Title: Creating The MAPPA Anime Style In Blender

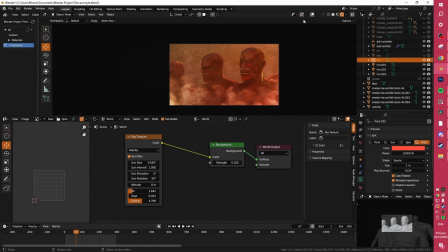And then lastly, but certainly not least, this one is doing the most. It's got 10,000 watts of power, and this is basically just a massive global area light, and it's just giving the entire scene this fiery orange haze effect.
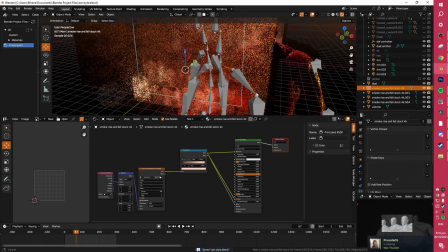The way that you get these smoke assets inside of Blender is fairly simple.
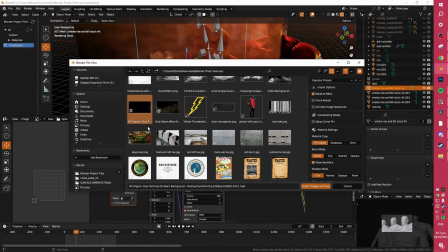If you have the images as plane add-on enabled inside of Blender, we can just go ahead and import any video into Blender, and it's automatically going to set up this thing.
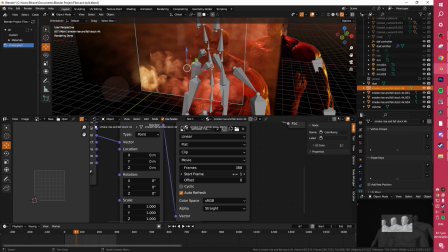And all that you need to do is make sure the auto refresh is turned on, that we have our start frame at frame 1, and we have a correct number of frames. And then all that I'm doing here is feeding this through a color ramp into the emission and alpha, so that I can control how much of the smoke is visible and what color it's going to be,
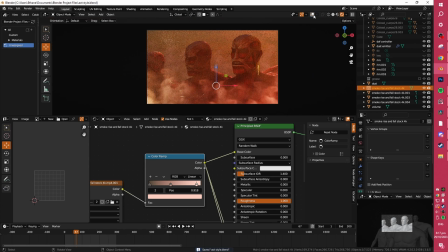so that it can fit better into the scene, because obviously it's just a video and it's not going to be interacting with stuff like a proper 3D asset.
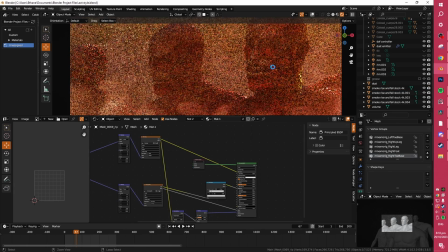So we need to make some manual adjustments to make it look more fitting. A great tip here is that I've added a lot of extra grit to these textures.
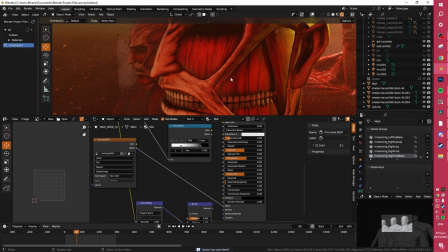So initially our texture comes in looking like this. It looks a little bit papery and definitely a lot more on the lines of a kind of hand-drawn anime style, and it's not really in keeping with this gritty and sort of grounded realistic feel that we've got going on here.
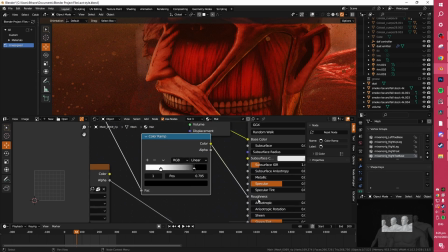So what I've done here is I have fed this texture into a color ramp and then I've crunched the roughness so that we're actually getting like a slightly more accurate roughness map. And if we're not getting these kind of weird sheen areas over here.
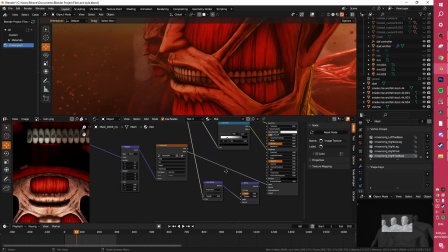And then the main important thing is we're also going to take our image, feed it into a normal map, which is going through a bump map.
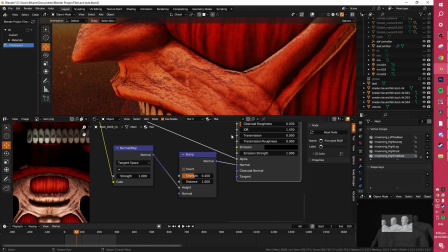And what this is going to do when you plug it into the normal is it's going to add all of this little micro detail that we wouldn't otherwise have, and it's going to make the light just interact much more interestingly with the object.
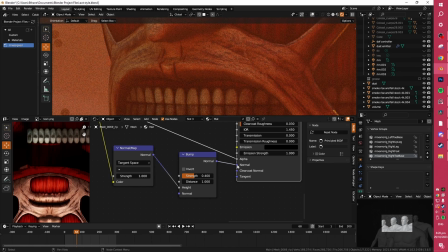Obviously zoomed in there it looks a little bit low resolution, but when we're zoomed out like this, it's just a welcome addition overall.
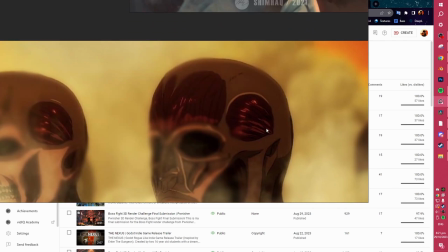And it's kind of my budget attempt to mimic all of these detailed lines going on here, and all of the little anime thatching and sketching bits which add all of the extra detail and visual tone.
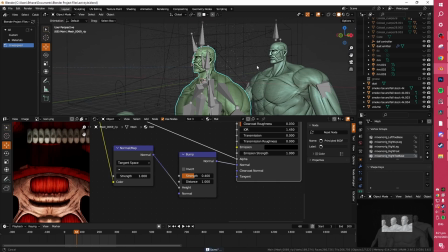The final aspect of this is just a simple particle system. I can make a tutorial on these if you want to, but it is really just a bunch of floating particles.
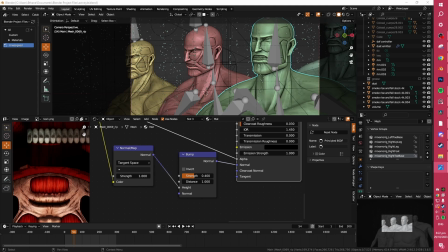The last piece to the puzzle is certainly just post-processing. This was my first attempt.
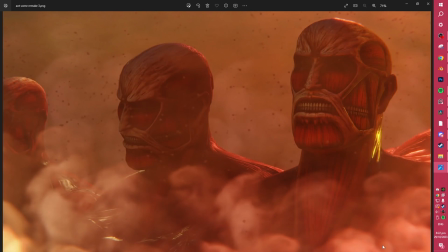This is a slightly more refined attempt. This is the next one. These are some slight improvements.
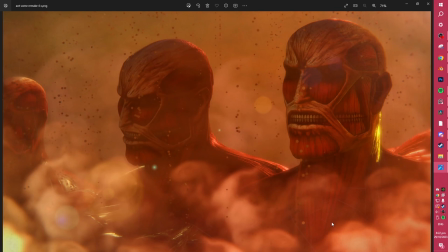And now we've got our first post-processing pass inside of GIMP. And this post-processing pass is basically just making sure our white balance is correct, adding some like lens flare, some subtle bloom.
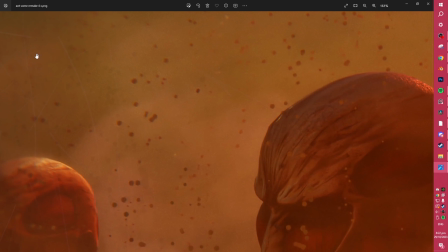Also gone ahead and added some scratches, surface imperfections along the side, and some camera grit and camera grain.
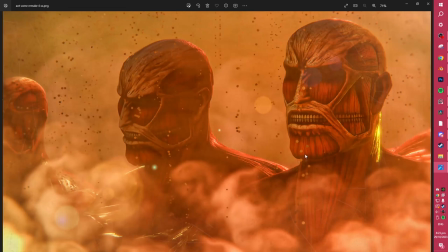And then our Photoshop pass is where a lot of the magic happens. You can see the massive, massive jump in sharpness and detail going between these two. And it definitely is crunched over the top to an extent,
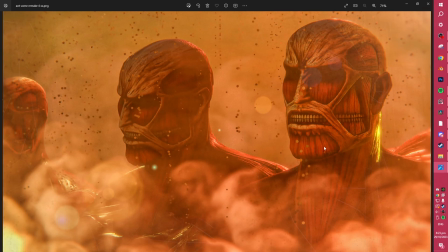especially in this second pass here where I kind of remove this yellow haze and go away from the reference to create something a little bit more fiery. And so by taking some 3D art to these extremes, we start to get a bit of that amazing feel that 2D animation can give us.
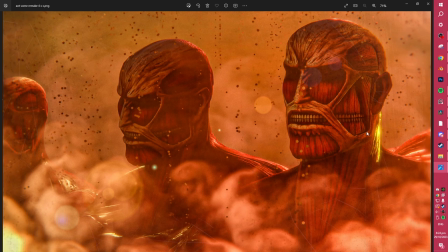The second one especially feels a little bit less like Mappa style and a bit more like something from a weird manga front cover.
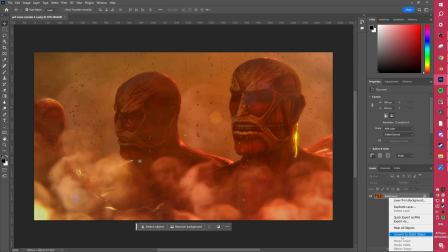Now if you do have Photoshop and want to quickly see... Alright, firstly we just want to quickly convert this to a smart object by right clicking on the layer,
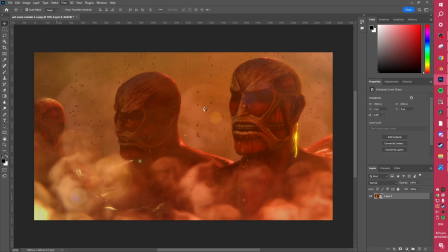and then it's basically just the camera raw filter provided we've already done our post-processing in GIMP.
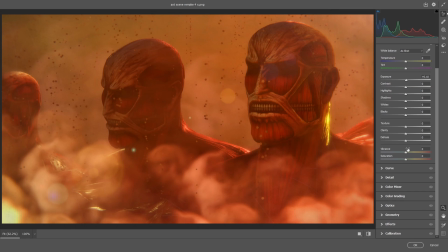I mess around with these a little bit, I buff the exposure slightly, and I do mess around with the temperature a little bit as well, and these are the main things here.
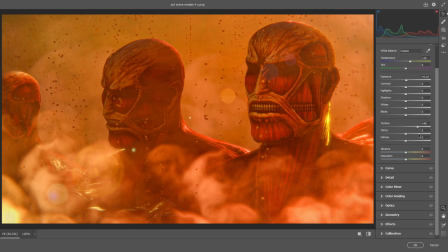Our texture, we can bump this like all the way up or like close to it, just depending on exactly how much we want.
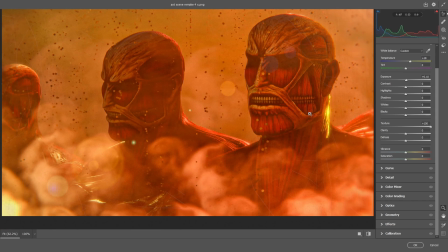You can see this is just going to bring out fine lines and details, and again we're going to get somewhere in between anime hand-drawn detail and this kind of 3D blend that Mappa's going for.
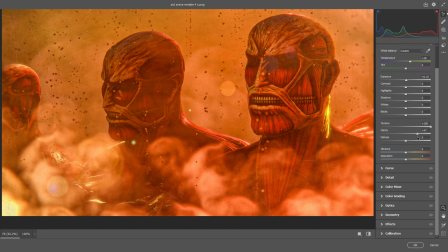Clarity is also going to make everything a lot more contrasty, pretty intense. You can play with this at your own discretion.
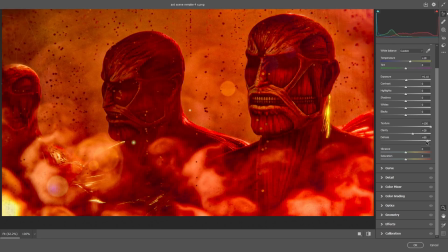Dehaze is going to remove the haze. You don't want to go too overboard with this, otherwise things are going to look pretty cooked.
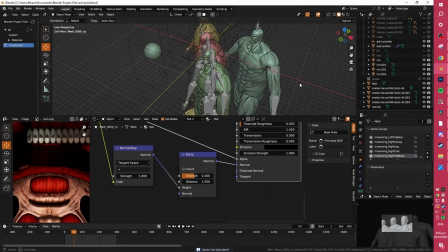You can see the scene is very simple, it's just put together over a couple of days, so I didn't go for a massive project, but I will endeavor to make something larger in scale shortly.
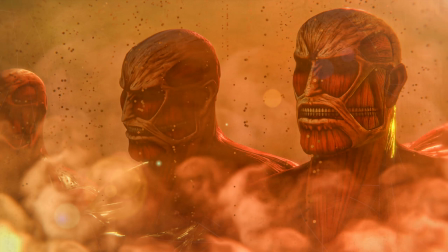I'm currently just trying to study for exams at the same time as keeping up with creating some cool art pieces, and so this is what I've got, and I hope that this video was useful for you,
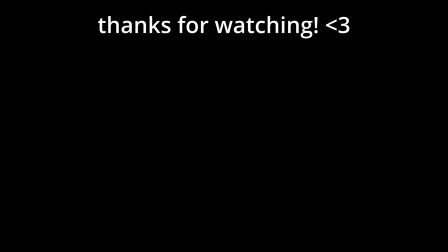hope that you've learned something new, and I will see you guys in the next one. Let me know if you have any suggestions. It's been years and